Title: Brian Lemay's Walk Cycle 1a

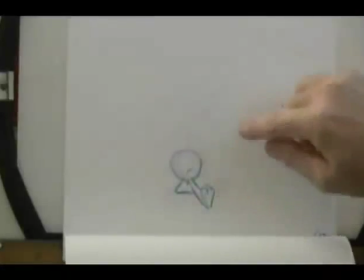Are we going to make this the high point or are we going to make this the bent knee low point?
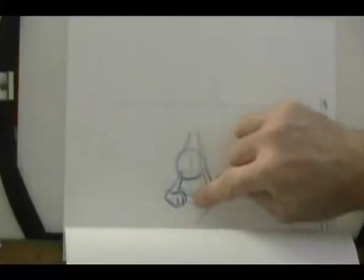So you remember in the last one I did a straight leg for the leg cycle. I did a straight leg for the halfway point.
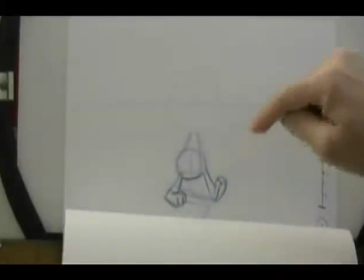On this one I'm going to make this the low point.
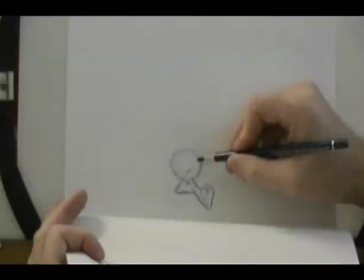So that means that my hips in this position, my one hips are over here, the other hips are over here.
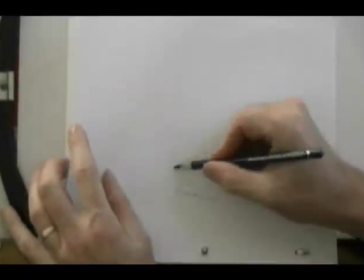So in this drawing here I'm going to lower the hip down and put it in the middle.
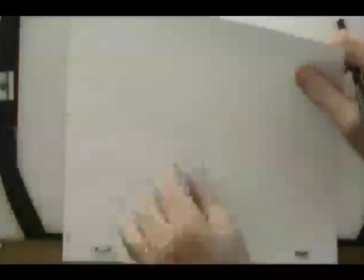So my action is going to be down and out, down and out, this way.
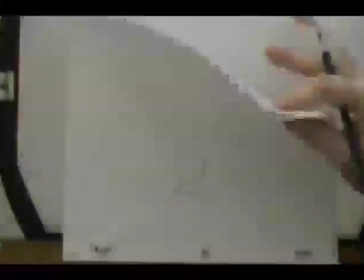Very, very subtle movement because I don't have a lot of space to do anything in but
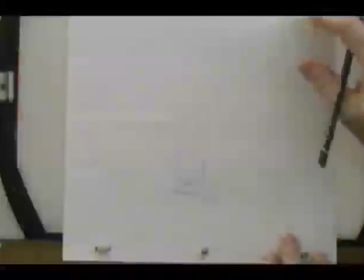that's the heel position right there and this is going to be my leg bent so I've got to find my hips hip forward
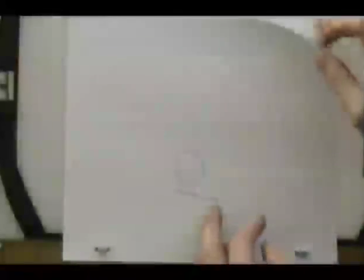in this position here is right up here my hip back on this position
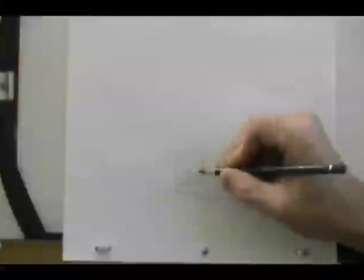is over here in the middle of the ball so I've got from here to here I'm going to go to my halfway position right there that's where my hip is
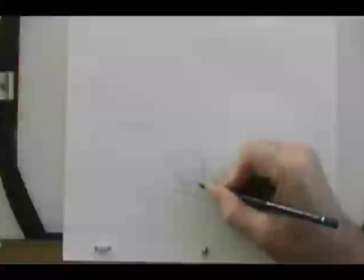and so now because I'm bending the leg I'm going to go from here bend the leg and down to the heel this
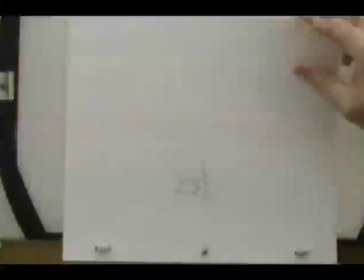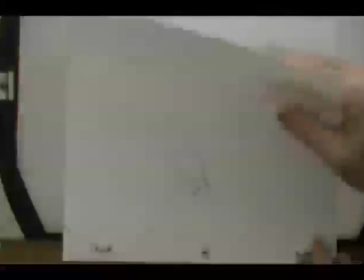is for the far leg not the front leg it's a far leg just
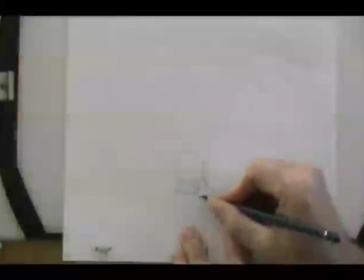draw the volume on here and remember I want to keep the instep here on the outside of that line and twist the foot away like
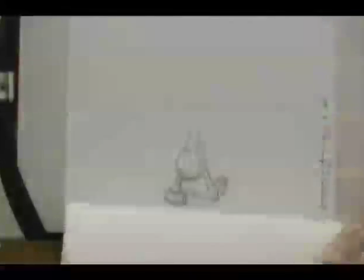that so now we'll find where my hip is on this side here just
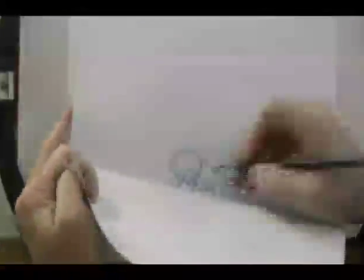over here and then we're bringing it forward into this position right here is here
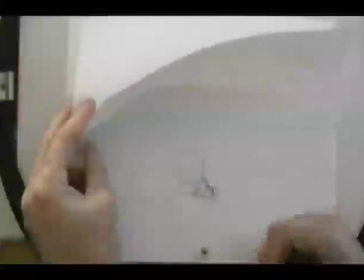so I find the half position and drop it down slightly there's where my hip is gonna be and so because I'm pulling the leg forward
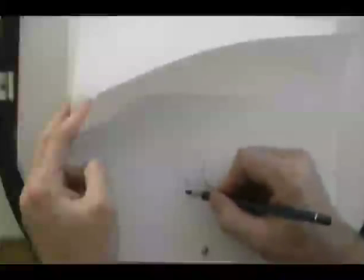into a dipping position I'm gonna bend my knee on this one quite a bit you
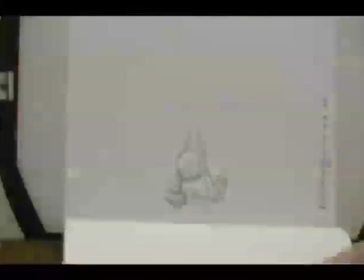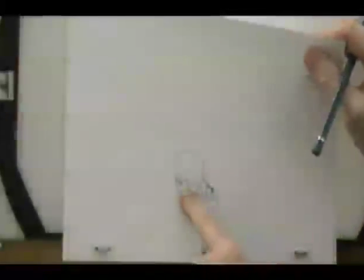know I can modify this anywhere I want if I want to I can bring it forward more the placement that
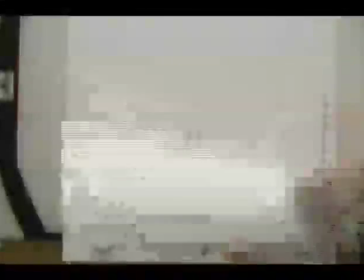I have it in right now is going to cause from this position here to this position here to be slower
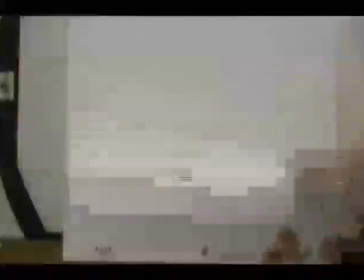and then my forward action from here to here is going to be fairly quick so if I want to even it out
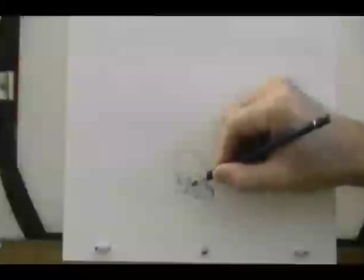a little bit more what I would do is I would actually pull my hip forward a little bit more into this position and
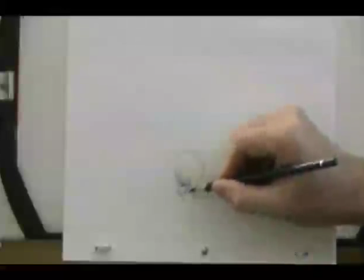put my foot down here a little bit. Okay so that sort of evens out the placement so it's not quite so fast or slow on one side or the other.
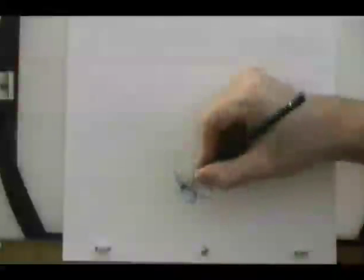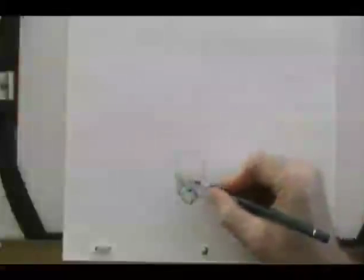So again when you make decisions like this where you're going to have the character's hips drop and the knee bend on the one side
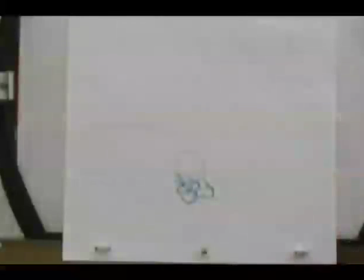then you've got to compensate for how you're going to get that leg to swing forward without scraping through the ground.
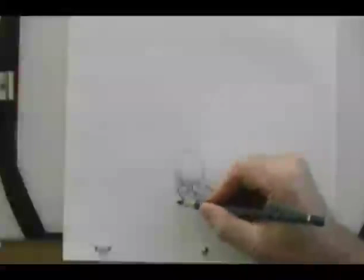You want it to clear the surface of the ground. If I drew the leg down here like this, down here, it would actually be digging into the ground.
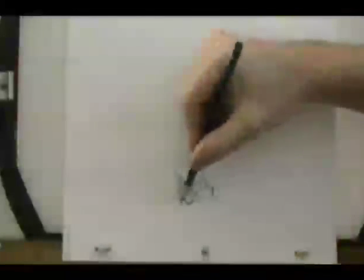Based on where my line is through here, which is right across there, this would actually be going into the surface of the ground.
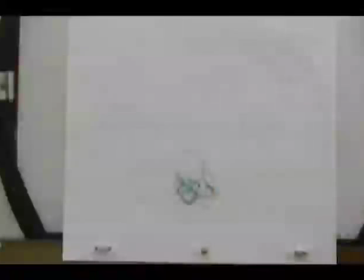And I'd have to dig a little trench there. Okay, so it's like he'd be walking through snow and digging a little trench each time he walked.
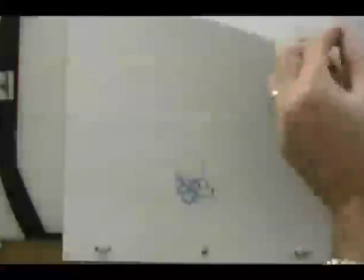So you've got to work out the parameters of what the physical limitations are based on the environmental.
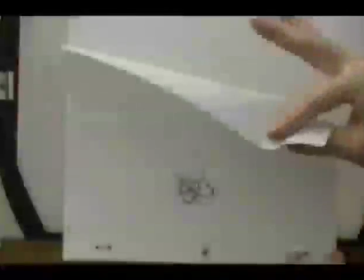So there's a nice little side-to-side action with the knees bent. So now what I want to do is I want to draw my opposing drawing.
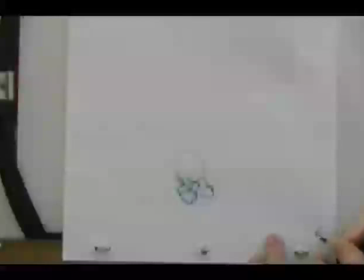This is number five, my breakdown.
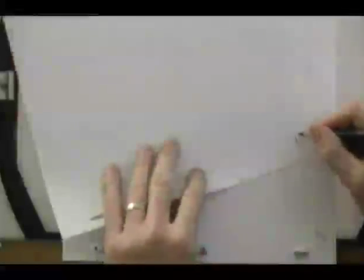I'm now going to draw my number 13 drawing, which is my mirror of this one.